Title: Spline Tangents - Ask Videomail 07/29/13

Essentially, what a tangent is, and I said it this way in the lecture, but it bears repeating, is basically when you have the periphery, or sort of like the contours of multiple objects that are on multiple planes, all intersecting in the same place in 2D space, in composition. And what that does is it flattens everything. It makes everything almost feel like it's on the same plane. And that's really detrimental to your composition, because we want it to feel like there's 3D space. We want to feel like there's depth to our scenes. So I'm going to really quickly, I guess, kind of draw what it is, and then I'll show you what it is as well.
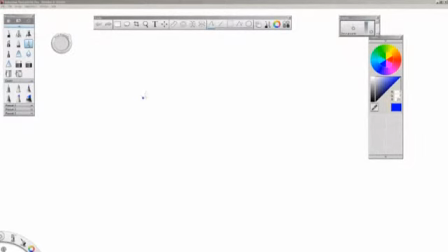So take a look. So if we just have, let's just pretend like we have some objects here. So we've got a sphere, and this is in the scene, right? And it's a 3D object, but I'm going to leave it just as a contour right now
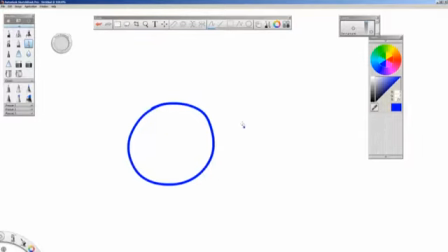because it is it kind of like serves the purpose a little bit better. Then right here we have a, there we go, just touching. We have a cube, okay? This cube also in the scene,
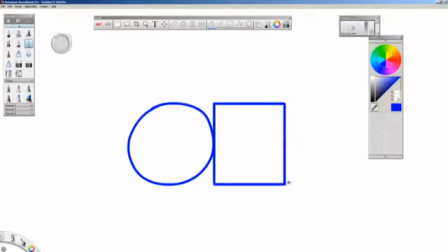and we have next to that we have a let's say a pyramid, okay? You'll have to forgive kind of the rough freehand. When you look at it like this, obviously,
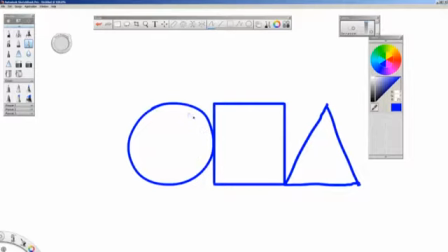the way that they're arranged, this looks like all of these objects are on the exact same plane. In fact, if you squint your eyes, you actually get a very strong kind of like 2D feeling about this. They actually feel flat in and of themselves, all right? But even if you have a little bit of 3D
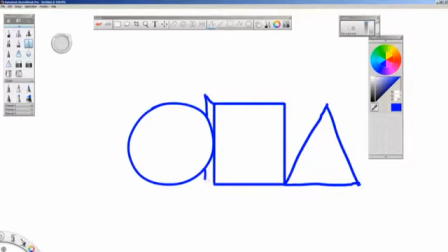perspective on them, like if I extrude this cube outwards, it feels like they're touching. Well, I can conceive of a configuration of these where what we're actually looking at
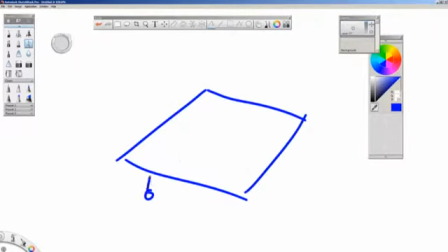is the camera right here, okay? A sphere right here, a cube sort of behind it, like this, and then a pyramid behind that one, like this, okay?
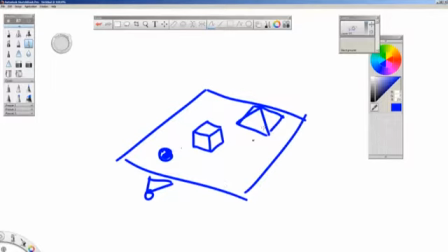Can you all imagine that? All right, so look at this one more time. I'm going to actually just move this, scale it down, and move it out of the way a little bit.
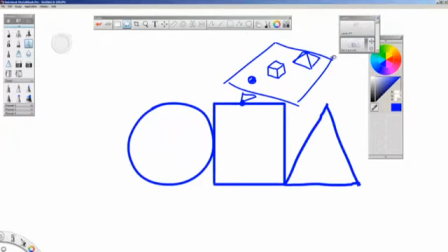And now look here.
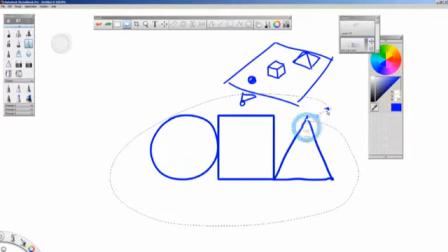Oops.
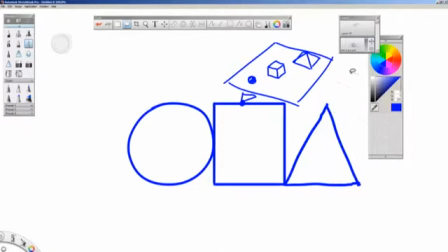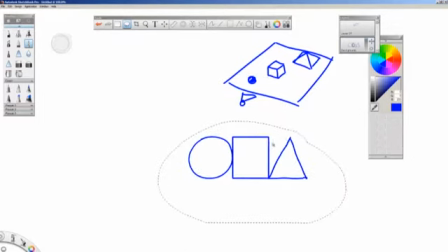Just going to make sure that your lasso is big enough. Here we go. Okay, so look at these two things. We have essentially a
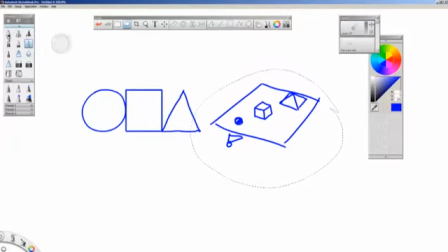complete 3D scene that has been turned into a total flat representation of itself because of the way that these all line up. Okay, and so this is where the and this is a really good representation of it,
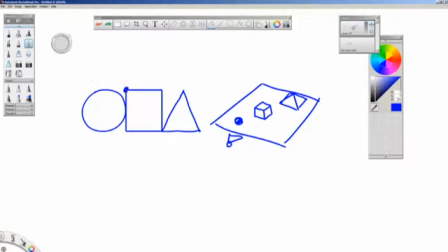because if you imagine a handle up here, right, and a handle down here, it actually looks like a tangent on this surface, doesn't it? Right? So this is a tangent right here where they touch, and so is this.
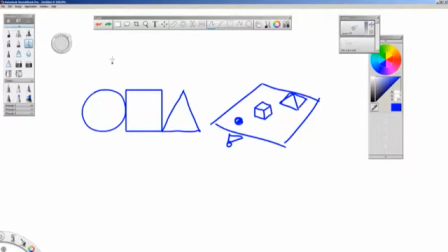Okay? Now normally tangents, the kind of the way they work is this is not as strong a tangent as this one, because something about the way that curved goes into straight
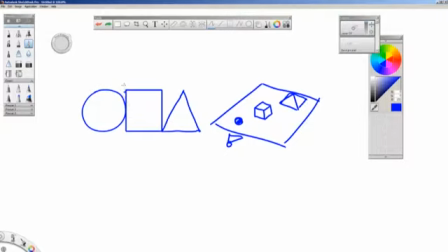always makes it feel like it has an even more of a flattening effect.
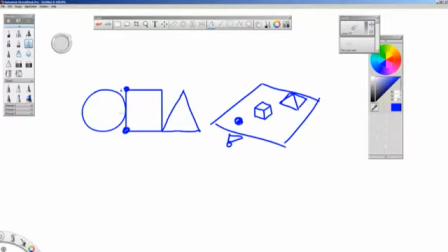And I think that is because it has that tangent effect to the surface, all right? This conceivably, I mean, you can squint your eyes and look, and you can conceivably push this triangle further back in space
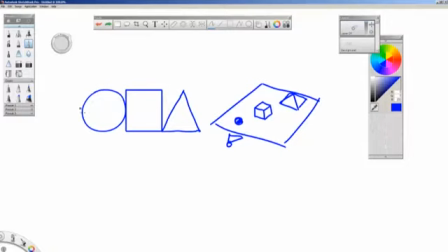a lot easier than you can actually move this sphere back in space. I mean, it really actually looks like they're touching, right? And perhaps it's also because like that line, that contour almost like thickens as it gets into that point of tangency.
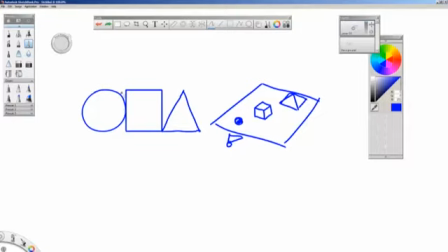But that happens with shadowing as well. That happens with contours of 3D objects as well. Okay, so this is basically, you know, what we're trying to avoid. I'll go into Maya and I'll show you pretty much the exact same setup.
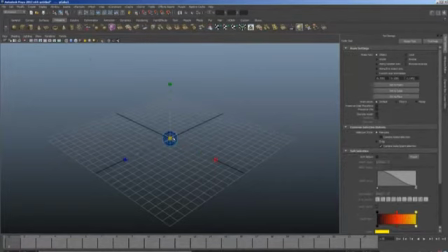Okay.
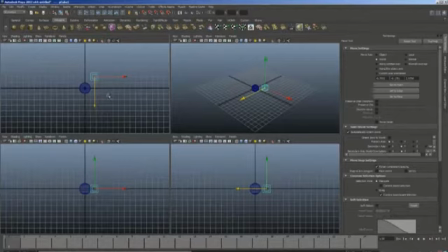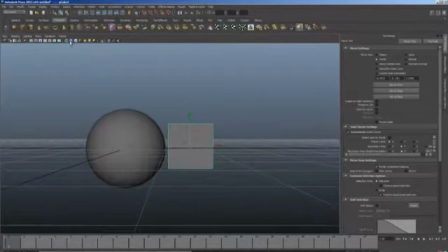Even and I'm going to do it even in 3D. Okay, but let me turn off this grid because that's not quite fair.
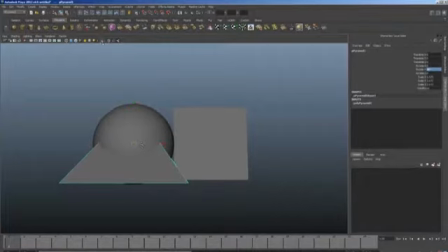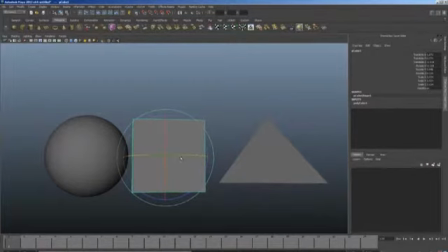Okay, exact same thing just happened here. You see that? So in
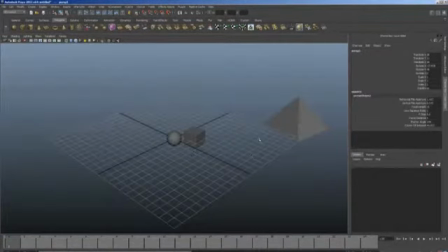Let me make a new perspective, okay? In our 3D scene, there is a lot of depth here. And if we were moving, this camera kind of went across, then we would get that depth, okay?
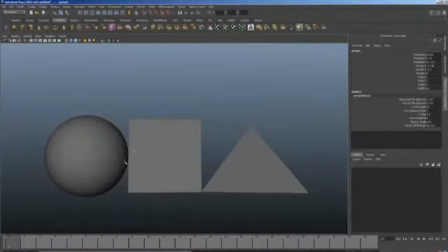However, we don't get that depth when we have these things just basically all coming to a certain point.
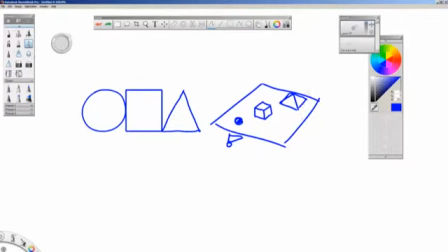In the lecture, basically what was going on was I was seeing Groggy, his kind of like we had his ear and his cheek, and then going down into his chin, and it was kind of his shirt.
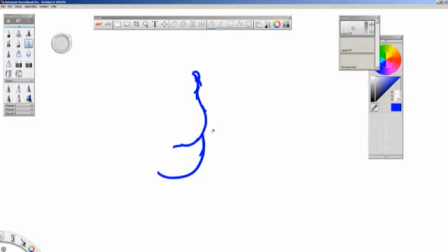So here's his neck, and the line of his shirt was down like this, but also his shoulder was like this, and here's his nose, right? He's got a big goofy smile with his big teeth, right? So this is what was happening.
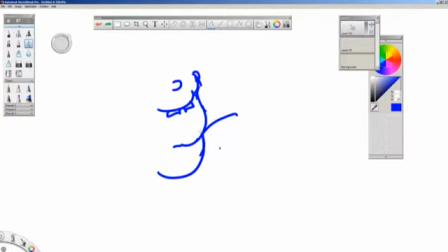I was getting a huge amount of like flattening of my composition because what we were looking at was all of these contours, the contour of the neck and the contour of the chin meeting with the contour of that shoulder.
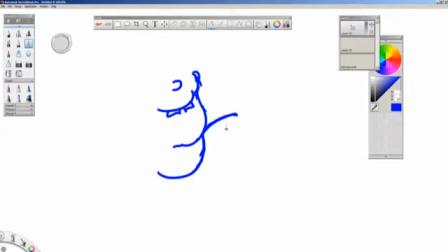What I ended up having to do, which was not hard, was just raise the shoulder, okay? So that was very easy. Let me do that really quickly. When I raised the shoulder, all of a sudden,
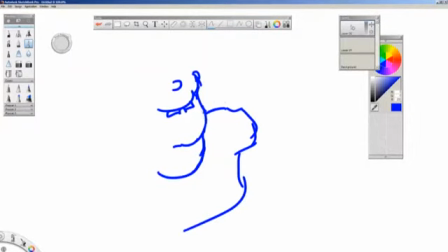we had a lot more of a 3D composition because it felt like the chin was actually coming forward, right? Coming towards us, okay? And the shoulder was actually being pushed backwards, away from us, okay?
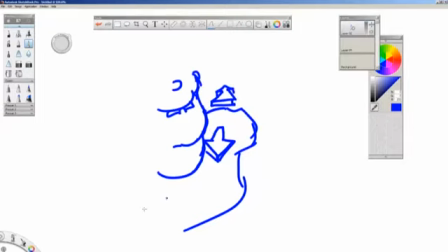This is a issue that is really important.
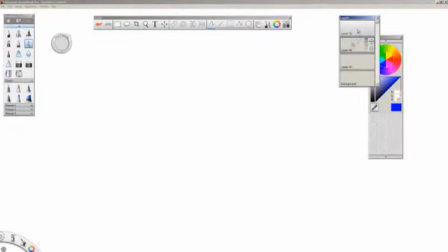Joe Cassander was here at Collabs, and he talked about Boo Boo. Now Boo Boo sort of has like his nose that like comes out, and he's got his little mouth, right? And then he basically his chin comes down and meets his body, and there's a bow tie right here.
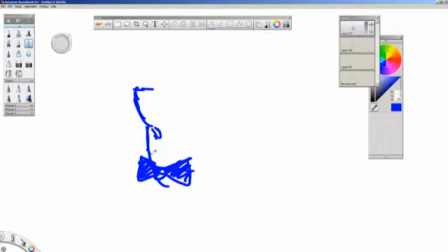And in 2D, this works really well because the bow tie can be drawn wherever you want, okay? Basically, you have his eyes, and then his hair comes up right here, right?